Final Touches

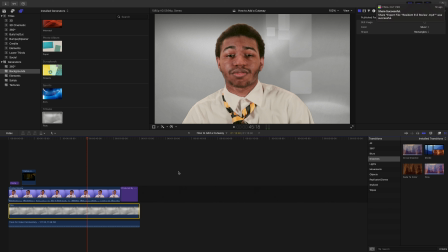(0:00)
Hey, you guys, before we export, there are a couple final touches that you need to add to your video. Okay, so I do want to showcase that and just make sure that your video is nice and clean.
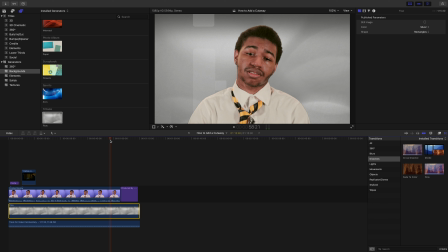(0:19)
Part of what you'd be great is to make sure that everything transitions smoothly and that the audio, the music for your video fades out. So those are a couple of things I'm going to show you in this video.
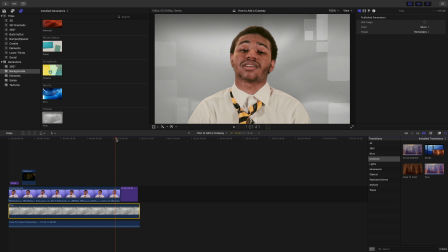(0:34)
Okay, first things first, at the end of your video, you want to make sure that it doesn't just cut to the end credits, because I'm gonna just play it out and let you see how that looks.
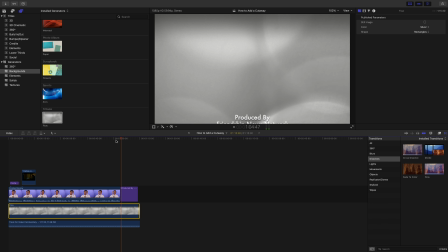(0:46) Reporting for FNN signing off.
It's a little awkward. So if you look to the right of your screen, and if you click the button that looks like a sideways hourglass, that's your transition browser.
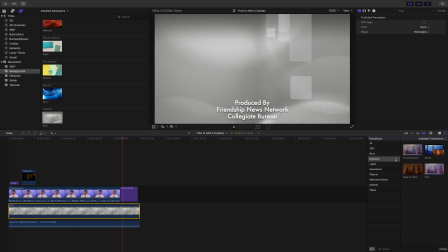(1:05)
So what I would like to do, like towards the end of the video, I primarily stay with the dissolves. I would suggest using the cross dissolve in between your video clip and your end credit. Excuse me.
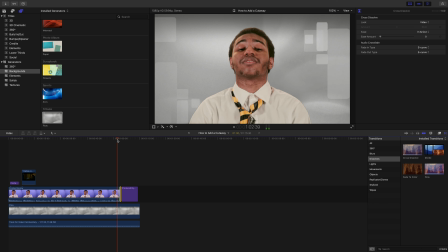(1:25)
See how that looks.
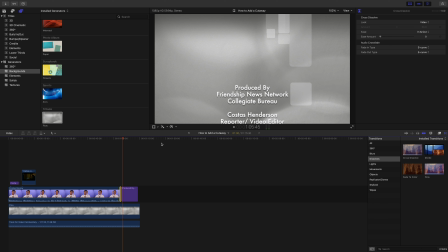(1:28)
See how it's a gradual fade into the end credits and looks so much nicer? That's one transition. The other transition is like after the end credits, you don't want the screen to stay on the background.
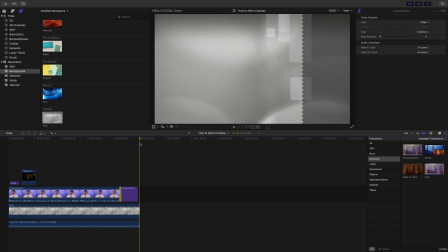(1:46)
So what you want to do, 'cause see how that looks? It just ends there. So again, you will add another transition, fade to color.
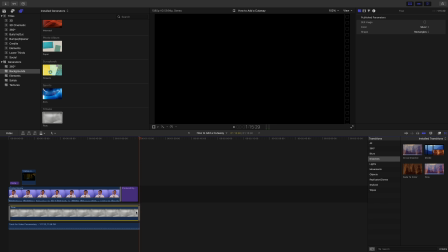(1:59)
So with this transition, it's going to fade to black. Now, to be careful, and you want to put this on the background. You do not want to put this on the end credits. And what it's going to automatically do is put the transition at the two ends of your background.
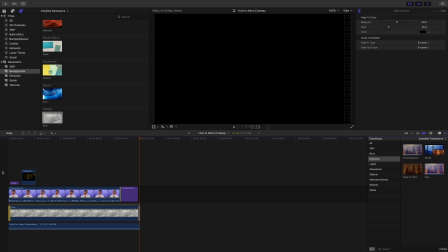(2:16)
You're going to select the one that's in the beginning, because if you keep it on there, it's going to do this.
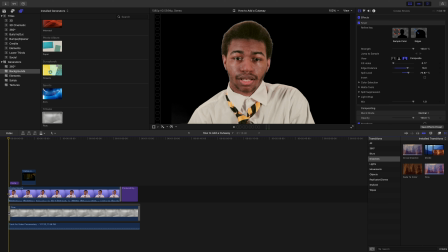(2:22)
It's going to first pop up with you with no background, and we don't want that. So make sure you select it, hit delete.
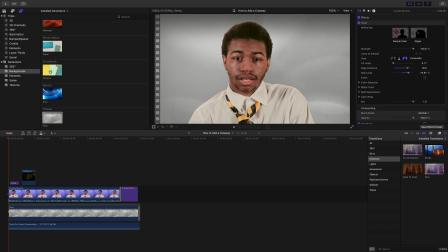(2:30)
So that way, when you first come on the screen, you have your background.
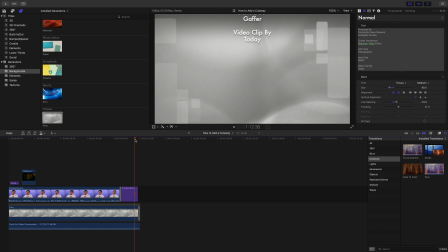(2:35)
And keep the transition at the end. All right, so let's see. All right, nice. Now, the last thing we're gonna do to like to finalize your video is, of course, fade out the music.
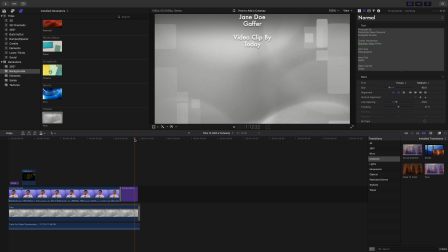(2:55)
As you just heard, it just like immediately cuts off, and that's not nice. You want to like make sure that it gradually stops. So if you look right here where my cursor turns to two opposing arrows with no bracket in the middle,
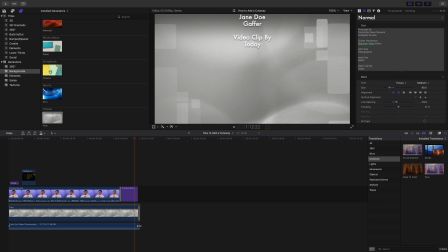(3:12)
that's where your fader is going to be. This allows you to fade it out. So you're going to drag it inward. And you can adjust it, like pull it out how far. You don't want it like all the way right here.
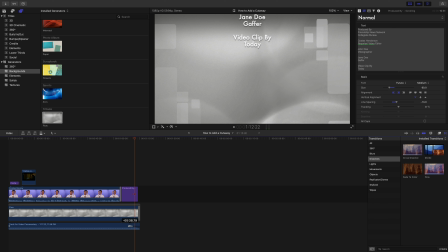(3:25)
Like towards the center, you just want to be like maybe right here, like just stay within like the end credit area.
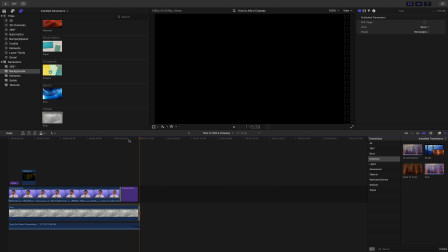(3:41)
And see how like everything gradually fades away from the background to black and the music fading out, so it's a lot cleaner. It's not just suddenly cutting off. So those are like the final touches that you would have to do to your video before you export.